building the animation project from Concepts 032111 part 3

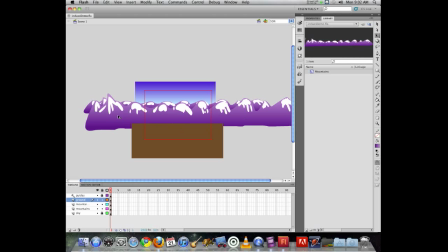All right, so the question came up, how did I get my copy of my mountains layer? And technically I didn't copy it, but instead what I did is I added a new layer.
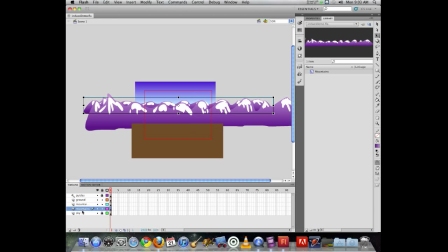So we have mountains 1, mountains 2, and now I'm going to have mountains 3. I want it in the background. It's going to be the smallest of them so far. So I'll add another layer, double click on it, and this is mountain 3.
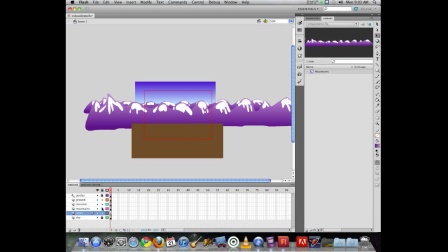Now what I did is made sure that was the active layer, lock the others to be safe. I can go in my library and just drag out another copy of the artwork. And this is mountains 3. So it's going to be furthest in the back, so I need to shrink this down.
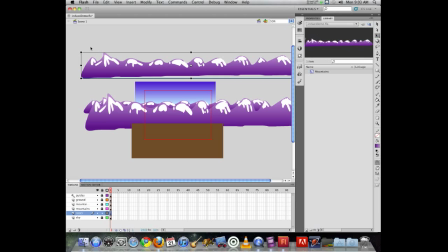I have the free transform tool active, which is Q on the keyboard. I can shrink this down and then position this off in the distance here. So I have mountain 1, mountain 2, and mountain 3 occurring in my project.
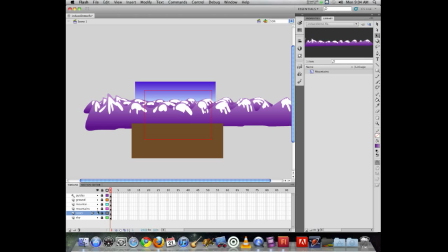Now, to animate these and to start working with it, and this is where things are going to get fun, and this is where we get to see some of the fun occurs. So I have my 3 layers of mountains,
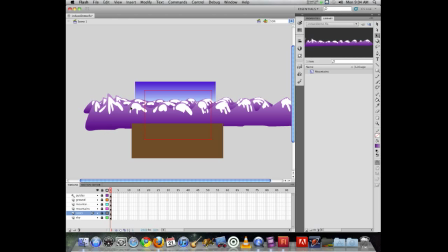and I want to animate these and create the illusion of moving a camera, panning it across the horizon. The way to create the illusion of space and depth within that image is to have objects move at a different rate,
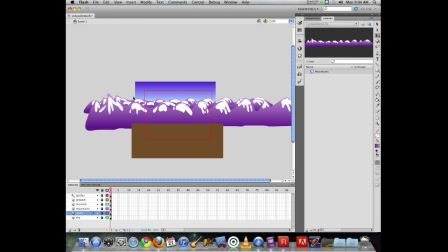so that objects that are closer to the camera will go across the screen faster than objects that are off far in the distance. So each layer of mountains is going to move a little bit slower as it moves further away to
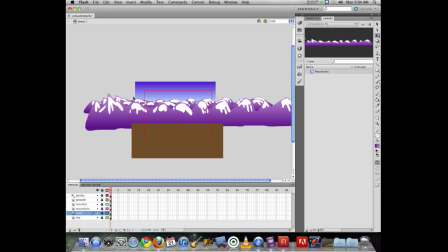establish the illusion of spatial depth within my picture. So these are movie clips, so I will be able to do motion tweens with these. So what I need to do is I'm going to take my mountains here, and I can unlock them.
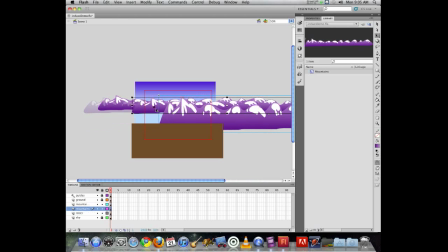So I can move it over, and move it over. So I have my 3 mountains. Now I don't want to move them over like this where you can see the difference between ground and sky, because that just looks silly. So what I need to do at this point is I need to position it so that
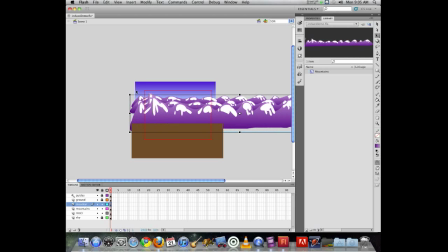they're completely at least covering, oh, and I was cueing off the wrong thing. I was cueing off the edge of the sky. I need to cue off the edge of my movie here at this point. So as long as they are not showing, so I don't want it to be like this.
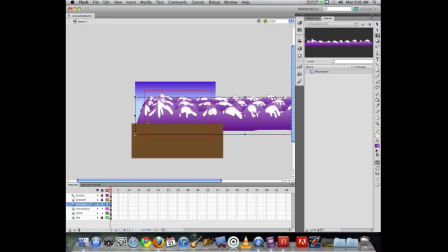Red line is the edge of my stage. So push it like this. Now, if I want to animate these, I can now take these, each object one at a time. I can right click on it and choose Create Motion Tween.
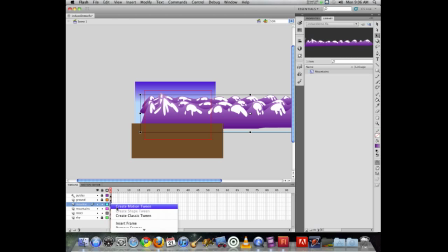I can also go in the timeline here and right click and choose Create Motion Tween. When I do so, it adds 1 second of animation.
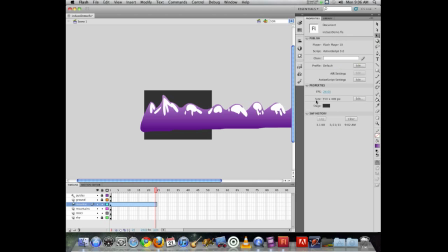My frame rate for my project is set at, in my properties, at 24 frames per second, so it added in 1 second. So I'm going to animate these mountains over the space of approximately,
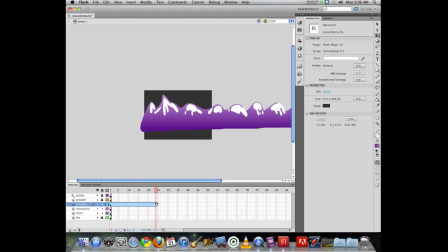we'll probably do about 3 seconds worth of animation. We'll have the camera pan 1, 2, 3. That means the mountains get to move nice and slow over the space of that. So the tween that appeared here,